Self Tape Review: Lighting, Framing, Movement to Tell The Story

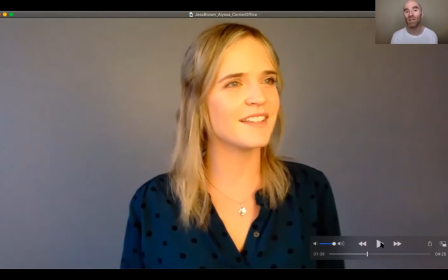1223s
right so breath she's physicalizing it and then also she's finding something to make it real for her right so all three of those things are useful and i don't think any one of them works by itself but together they give the strong impression the emotional reaction that she wanted to build into it
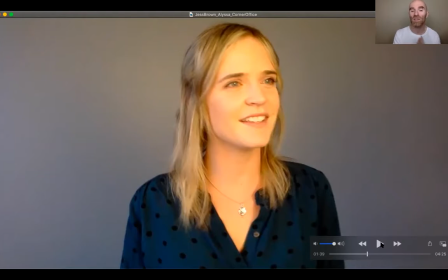1240s
and and she was it was very important to her that she find something honest because when she initially approached it she was like it doesn't doesn't it's imaginary it doesn't work for me
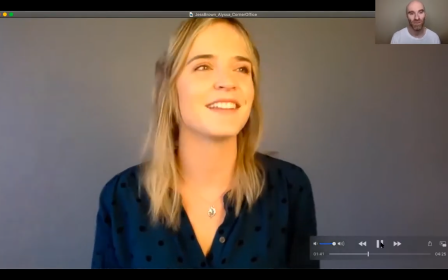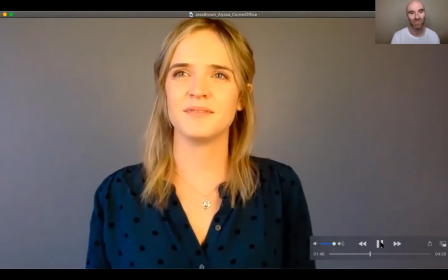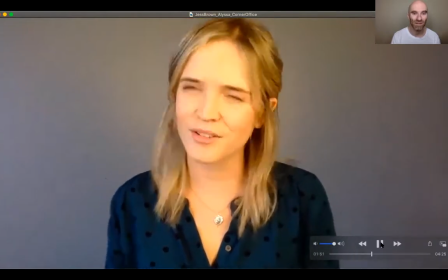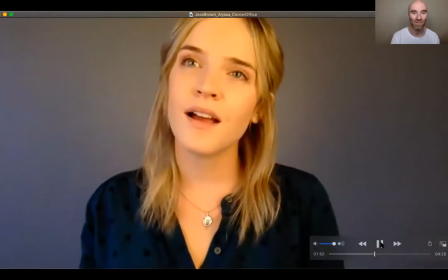1264s i can tell they just want to succeed i want to succeed i know that you're not only enough to money money
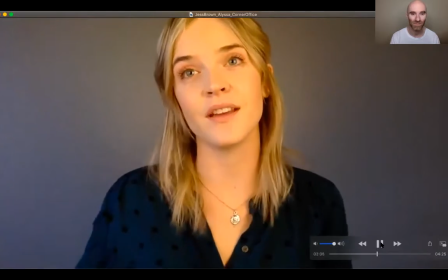1273s of course but money isn't everything you
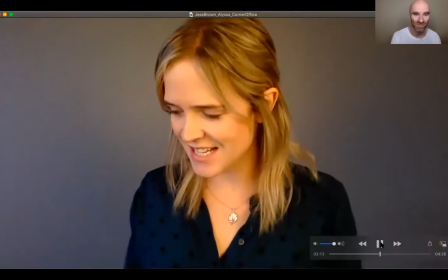1281s know a
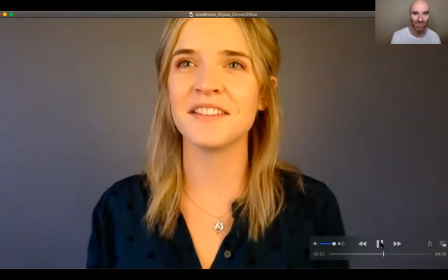1288s
place that's only theirs and this is yours don't you feel like you can just be yourself all
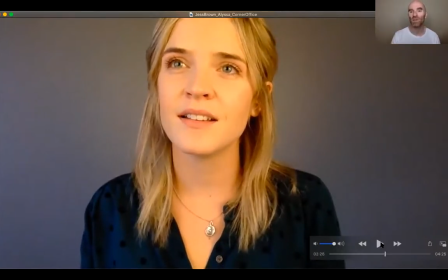1297s
right so really good use of the frame here right you saw that she took that step back when she was really taking the room and now that it's there's this sort of intimate and the connection with the guys building she's stepped in not a lot It's not like her face is sort of filling up the frame.
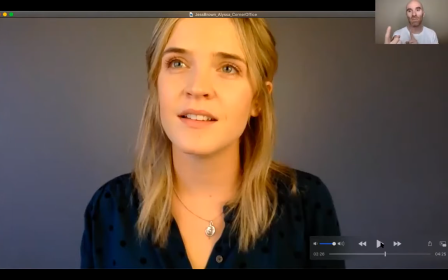1312s
But you wouldn't think that that 30 centimeters of movement would do so much to tell a story, but it really does.
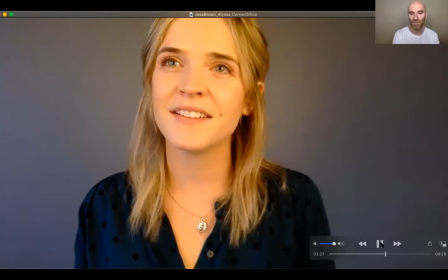1319s I guess I can.
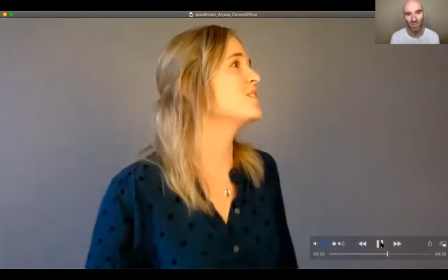1321s A private space that's just, you share with someone close.
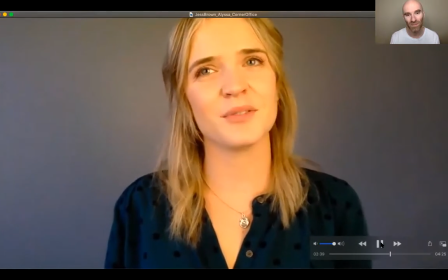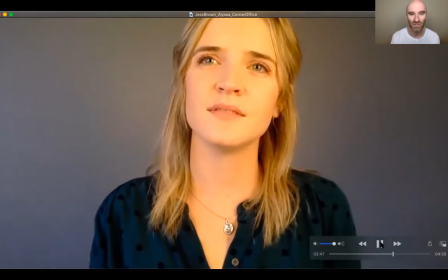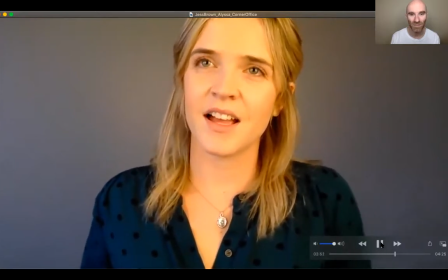1343s I feel like I know everything there is. Yeah.
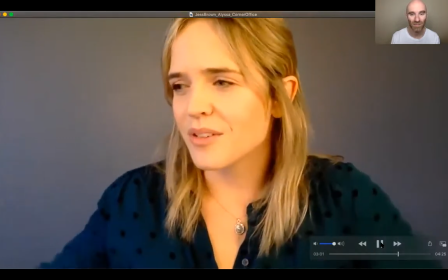1349s Yeah, it sounds crazy, but all day I'm just smiling at people, trying to make them feel welcome.
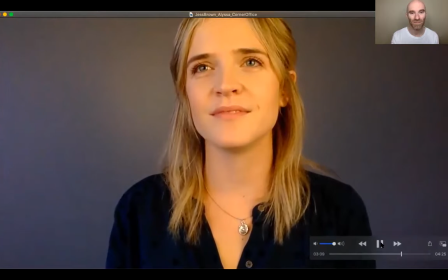1359s I'm like, I don't have to be that with you. You know, I have to be nice all the time.
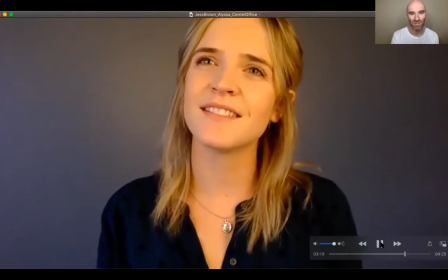1367s And I'd rather just be honest. You may not be the nicest person.
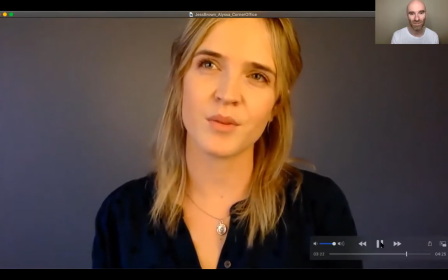1374s You're the most honest.
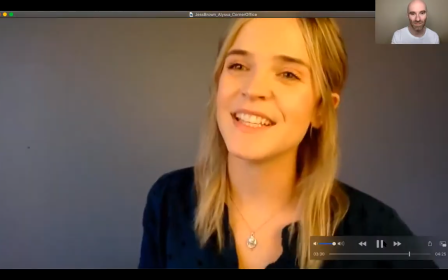1382s Yes.
Okay. And the, that's something again that I, so, oh, right. So first, you know, for Jess, yeah, applause. The, so that use of movement, right. Sort of like knowing where her mark is and being able to move back and forth, right. that sort of, you know, 30 centimeters, 60 centimeters, you know, 60 from, you know, side to side, 30, you know, back to front, you know, can do so much in terms of helping convey emotional information. Yeah. And there's so much out here in the connection with the other person. So that's some of the stuff that is kind of the most alive. Now for tomorrow, we're going to be breaking down a script, which we haven't done in a while.